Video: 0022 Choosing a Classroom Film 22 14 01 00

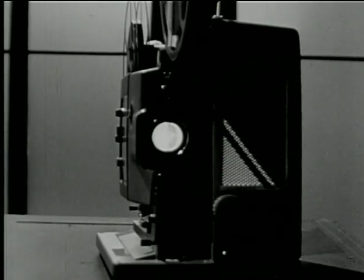[0:33]
The lens of a motion picture projector is a brilliant, penetrating eye, an eye which can cut through many barriers.
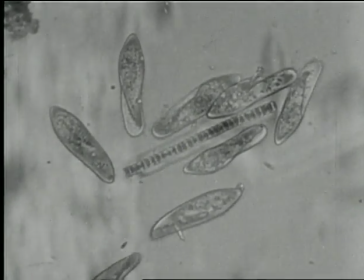[0:42]
On the screen, the barrier of size can be surmounted as students see microscopic subjects enlarged to the point of easy visibility.
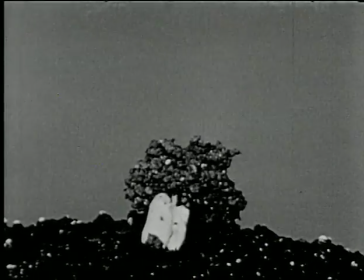[0:51]
The barrier of time is circumvented as an extended process appears to be speeded up through the use of time-lapse photography,
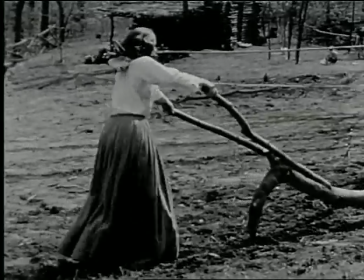[1:00]
or as the past is recreated and brought vividly to life for your students.
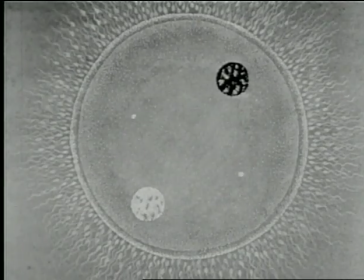[1:07]
Barriers to understanding are removed as complex subjects unfold in simplified detail through the use of animation,
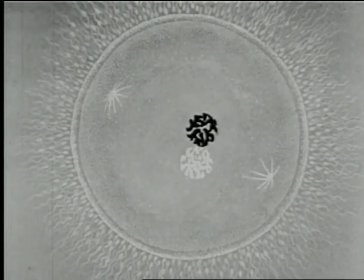[1:15]
which can diagram happenings that often cannot be seen in any other way.
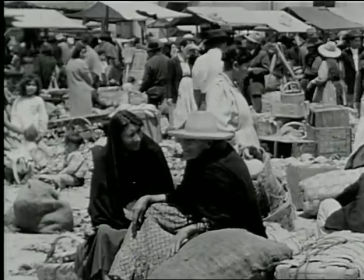[1:22]
The eye of the motion picture projector cuts through the barrier of distance to let students observe people and places half a world away,
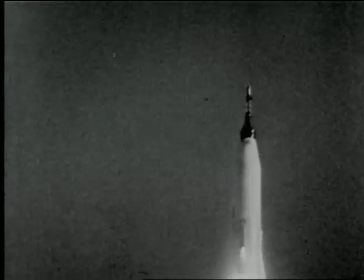[1:32]
to witness the drama while they consider the problems of our times.
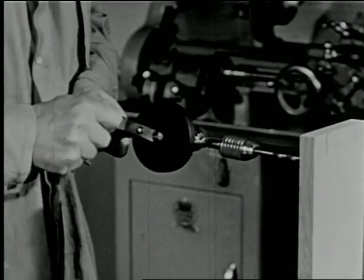[1:36]
And finally, students can see through the use of classroom films what they need to understand as they develop their skills for the future. The lens of a motion picture projector is an eye that can help you stimulate, motivate, educate your students. But like any eye, it must be pointed in the right direction. Its wise use demands selectivity. Behind the eye, there must be a brain, your brain, making the selection, choosing the perspective that serves your goals, that implements whatever behavior changes you may want to effect in your students. Films made for the classroom have several purposes. It helps when you're choosing a film to know that there is a connection between the purpose of that film and the techniques used to achieve that purpose. Now we'll consider the first of various purposes for which classroom films are designed: to communicate information. Now, what techniques are most often employed in information films? Well, one technique, obviously, is a factual presentation, with the camera documenting actual events so that they become visual experiences. Let's look at excerpts from two films which illustrate distinctive techniques for imparting vividness and immediacy to factual material. The first film documents life in a woodlot.
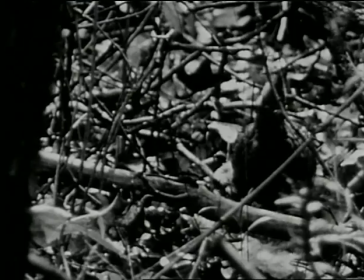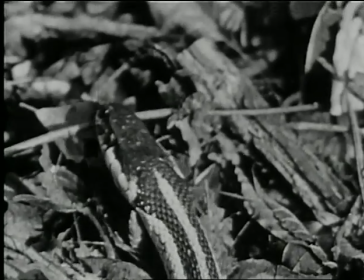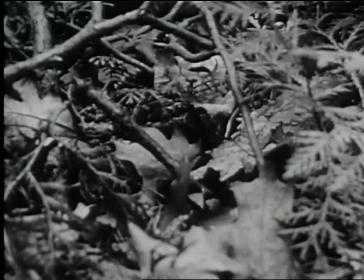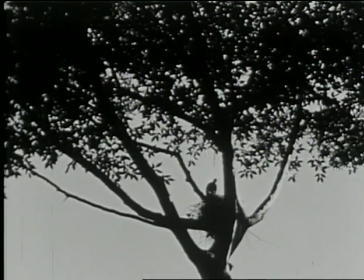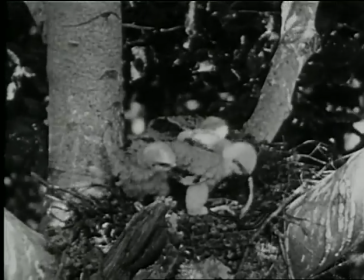[4:06] In unchecked supremacy, it was the hawk that got the snake.
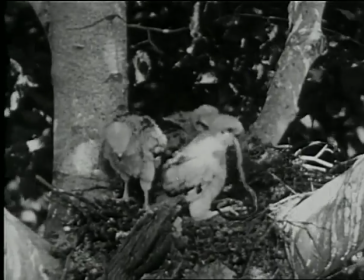[4:11] The twist which brought death to the snake brought a reprieve to the grouse chick, but a grouse fell prey to a fox.
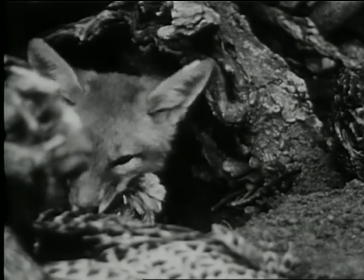[4:17] The predator's action will pluck out the surplus, the unfit and the foolish.
In this story of life in a woodlot, the filmmaker took his camera to the scene of the action. He documented facts carefully and accurately at the moment when they occurred. In this film, students see the real thing.